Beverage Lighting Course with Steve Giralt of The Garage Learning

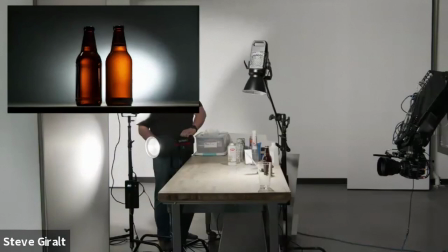(8:14)
We could put a gel on this to color it. We could really spot this in. This is a nice Fresnel attachment that this light has here.
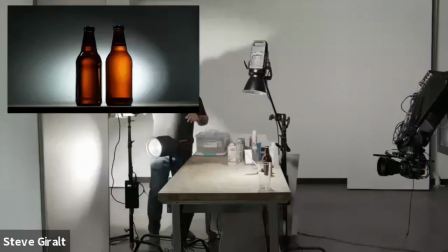(8:23)
You know, if we wanted to kind of create a glow around that. Normally, I might have this more under the table shooting right back at the wall if I wanted like a perfect circle.
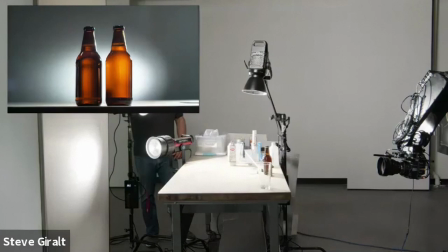(8:32)
And then at this point, too, I could still bring in this edge light. You know, as you see, it still affects the reflection on the drink.
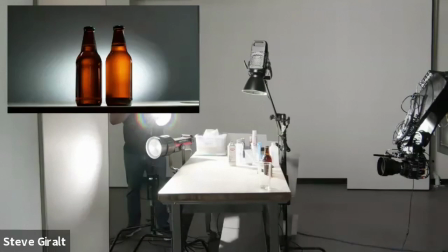(8:41)
But let's say we want to put a nice little line on the side of the glass right there. And my dulling spray can is getting in the way.
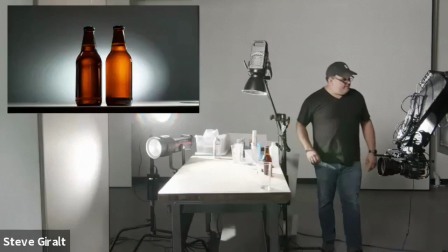(8:50)
But right there, that gives us a pretty nice edge light on the side of this bottle.
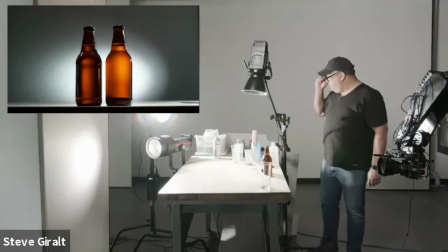(8:57)
Over here, you see this right here, that edge light right there is pretty nice.
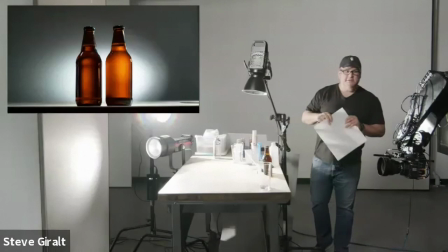(9:02)
We could, so this is just a piece of plexiglass, it's like a frosted white plexiglass.
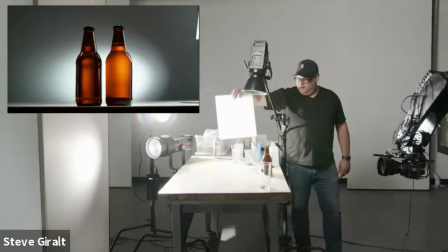(9:12)
So you see by bringing this in here, it really made a nice soft edge around that bottle versus this super hard edge we had.
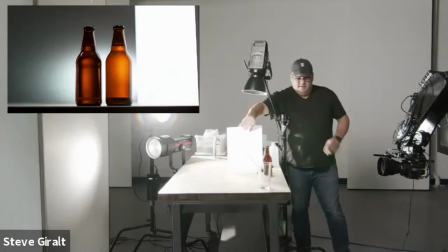(9:20)
As you see though, like I need to be pretty close to this depending how big of a soft highlight I wanted to have on there.
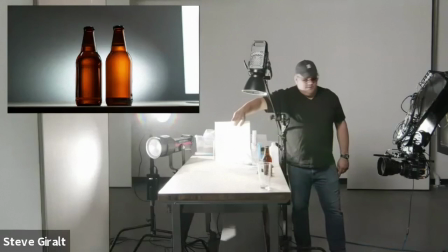(9:27)
The head and the shoulders of the bottle always causes some problems if you want to keep a continuous
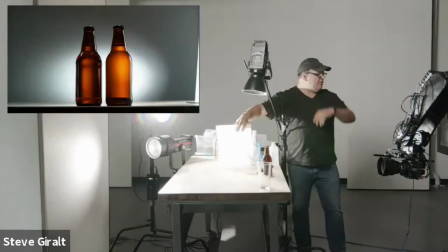(9:33)
line because it breaks pretty quickly because I would have to typically have a bigger card,
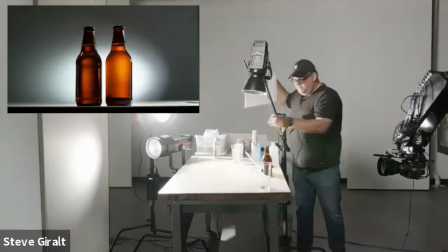(9:38)
taller card if I wanted that to connect all the way. Oh yeah, and some of you might be wondering what these here are.
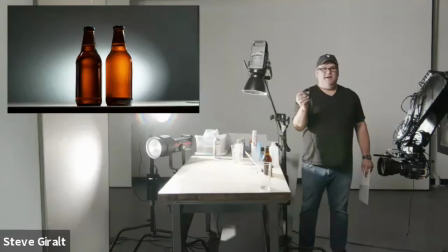(9:46)
These are called frogs. They use for making flower arrangements. They're heavy. They have these pins on them. They're great. You pick them up at any kind of like Michael's or I think places like that any any sort of craft store that does fake flowers
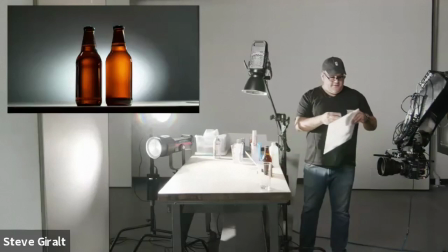(9:59)
and stuff like that so these are really helpful because as you see I'm using them to hold my card over here they hold they're great because you just dab whatever you want into them I don't think it would hold my plexiglass you would have to actually get a stick
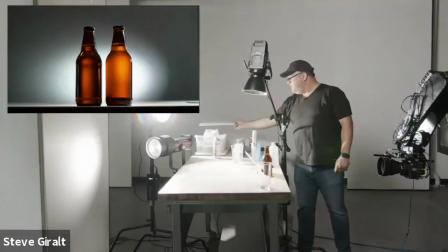(10:11)
if I wanted to hold that in there and
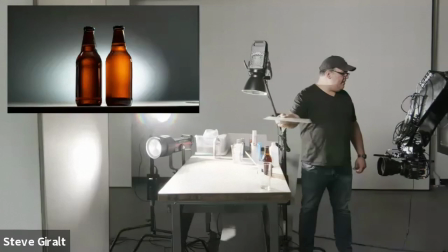(10:15)
same thing you could use this to diffuse the light from the top of the can you could have and once again it's tools
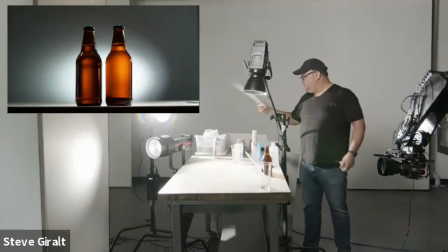(10:22)
that you could find fairly easily it's not and as far as what light you're using like we're having to use these aperture lights like these could literally be like high power flashlights or whatever lights you could find around like any sort of hard light you know you could really shape it and we'll
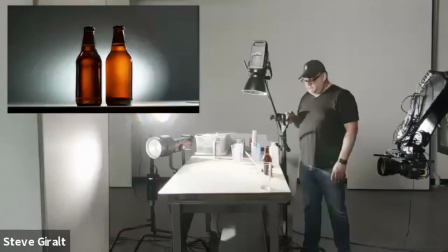(10:37)
be doing more classes talking about specifically that so the next part this one is getting into
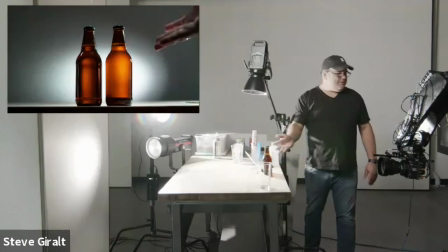(10:46)
the cold condensation we want on the front of the bottle right like this looks like a really dry not so refreshing beer right now and we wanted this to be refreshing so there's a couple ways you could go about it you could find there's these like evian mist bottles that just spray water um
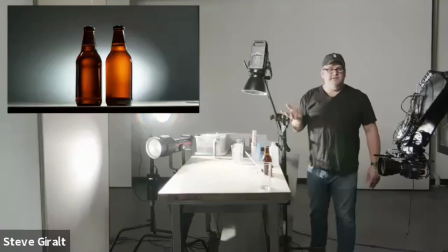(11:02)
it's kind of like this you know if you find it like a pharmacy or you know store like that water mist or you could bottle sprayer like that you could find even for like you know Windex or whatever any household cleaning
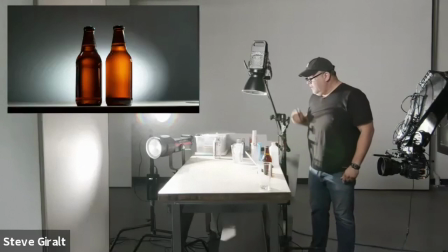(11:16)
products those might work just you want something with a pretty fine mist um I also use these uh these
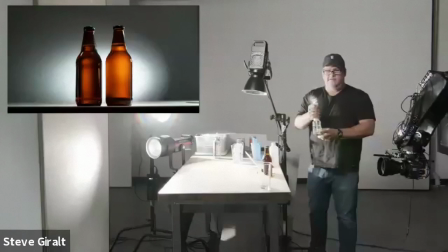(11:26)
actually just like charge whatever liquid you have in here and it sprays it back out so if I do this you know it's going to get the water and make the water come out like right there so um the cool thing about that is I could actually actually add other things to this
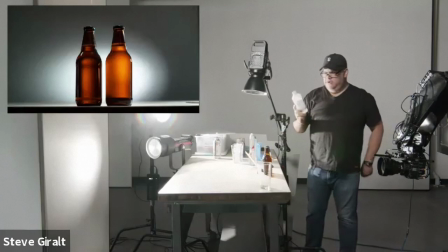(11:40)
to not be just water um what else would I add basically um the number one thing we use is called glycerin. You can find this also at a hardware store. So glycerin thickens the water and makes those dew drops be a lot rounder and kind of prettier.
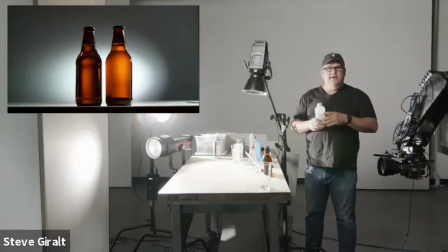(11:57)
Water itself, depending on the surface you're on, might just like kind of run off pretty quickly. The nice thing about glycerin too is it also sticks around for a while. So you spray water in five minutes, the bottle might be dry again. With glycerin, it might last 10 or 15 minutes.